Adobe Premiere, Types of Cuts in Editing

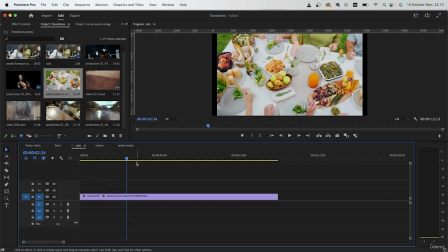(16:37)
So here there's a lot of tension, and then here everything is peaceful. It can work the other way too.
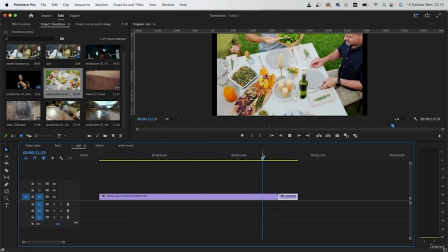(16:44)
You have a peaceful clip, and then you jump into something intense.
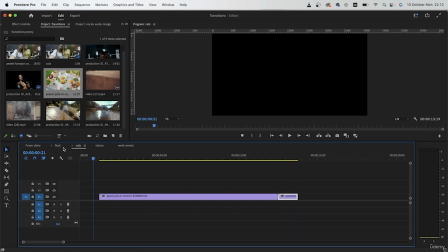(16:49)
Now we had this in the commercial video as well, where the subject wakes up.
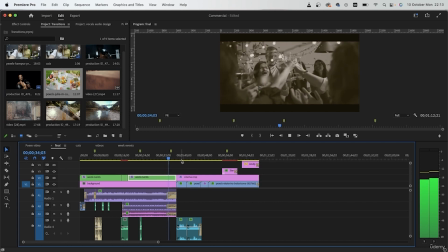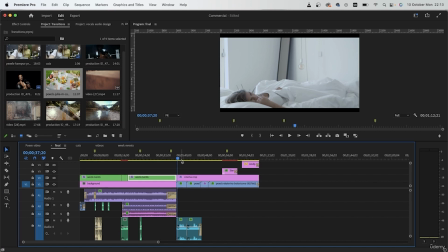(17:02)
So we created that tension with really fast cuts, and then we jump into this scene of the subject just sleeping. So the audience feels the tension, feels the suspense, and then they get greeted by a really peaceful clip.
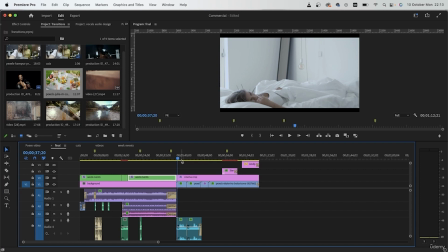(17:19)
The next cut is a very basic cut, which isn't as popular in professional setting unless you're trying to create something peaceful.
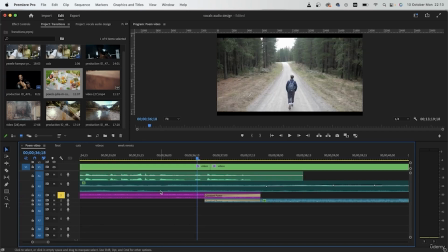(17:30)
So if we go to our poem video lesson,
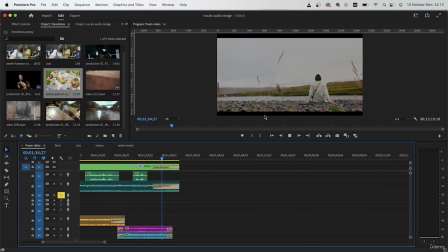(17:34)
at the end of our video, we have a fade to black effect.
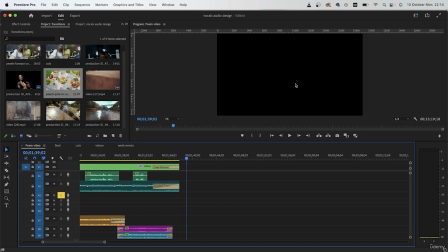(17:40)
And this is considered a crossfade. It's basically when you use fade in your cuts. So this can either be fade to black, which is what we had here. It can be a dissolve between two videos.
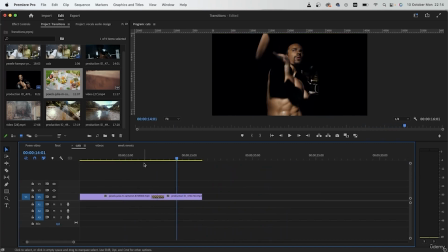(17:55)
So something like this. It just kind of fades into video number 2.
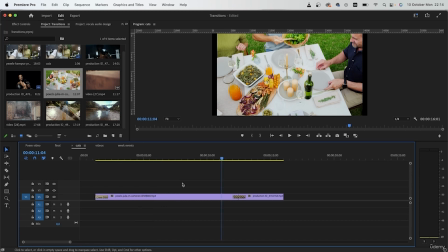(18:03)
We have fade to white and a lot of other ones which you can find right here.
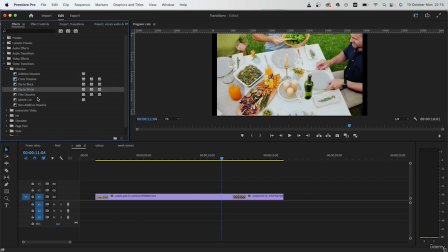(18:11)
We have a group for it. Cross dissolve, black, white. All of these guys are kind of like a beginner transition.
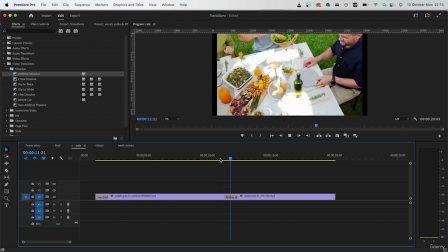(18:19)
For most of you starting out, it may be tempting to use these transitions,
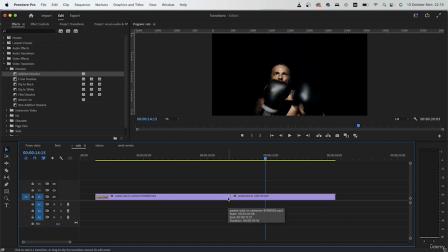(18:24)
but it's best not to because it can show that you're inexperienced with the theory of cuts and transitions, and you're just putting something in between your clips to make it look better.
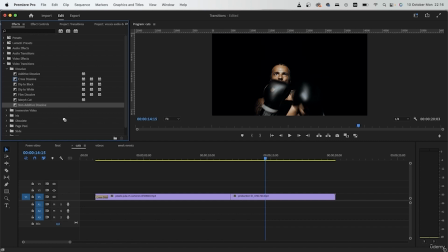(18:37)
But these, while they look like really seamless and cool, they're not exactly professional. So you're just gonna make your video look unprofessional by putting in these transitions.
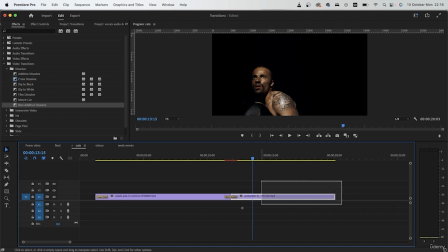(18:52)
But there are times where you would want to use these, and that is for times where you have a very slow-paced, chill video.
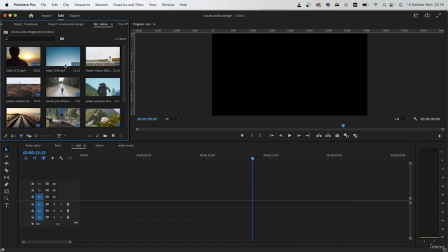(19:00)
So if you have like these peaceful clips where nothing is happening, the camera isn't moving as much, and maybe you have a
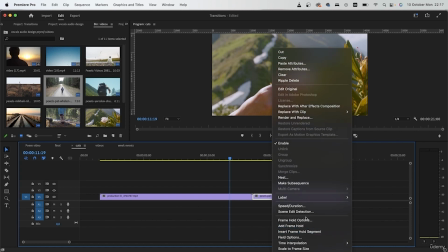(19:10)
motivational speech in the back, a piano music,
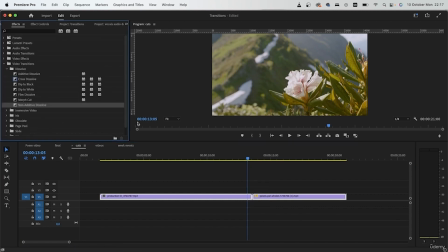(19:15)
you just want to add like a simple crossfade to keep the chill pace throughout the transition.
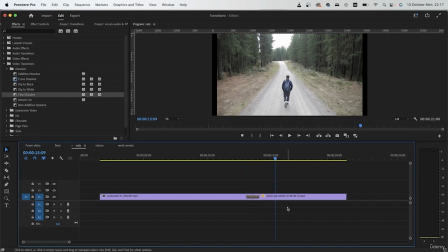(19:23)
So that's our crossfade cuts. Our next cut is a different type of a match cut. The previous one that we saw was related to camera movement, but this one is when you just have different videos but with one movement.
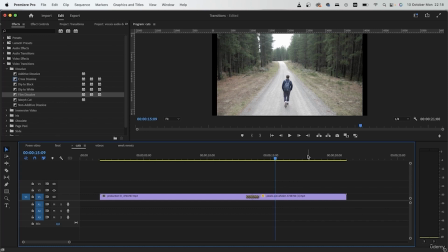(19:39)
So if I have this video of this person walking and I have another video of a person walking in a similar frame layout, I can put these two together and it would be even better to match the two subjects.
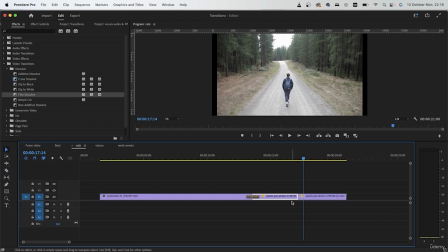(19:56)
So let me show you what I mean. I'm gonna cut this right here. Let's pretend this is two different videos. And I'm gonna add a tint to the second one. just to make it look like it's a different type of video.
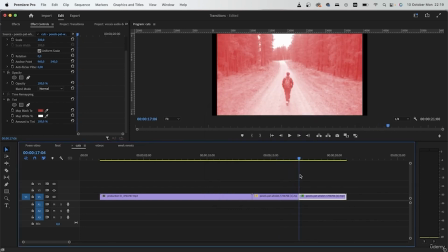(20:13)
So if these are my two videos, I'm cutting exactly on the similar movement.
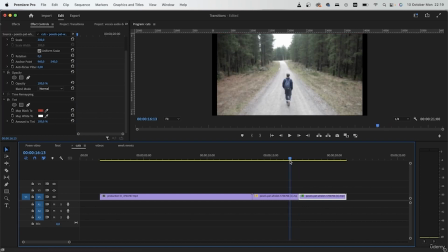(20:19)
So when the person is moving their right leg forward,
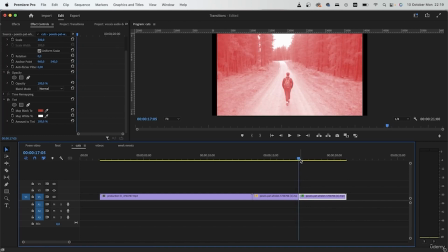(20:23)
I'm going to make a cut into my second video that starts with my subject moving their right leg forward. So this is a match cut that is not directly related to how you filmed the video.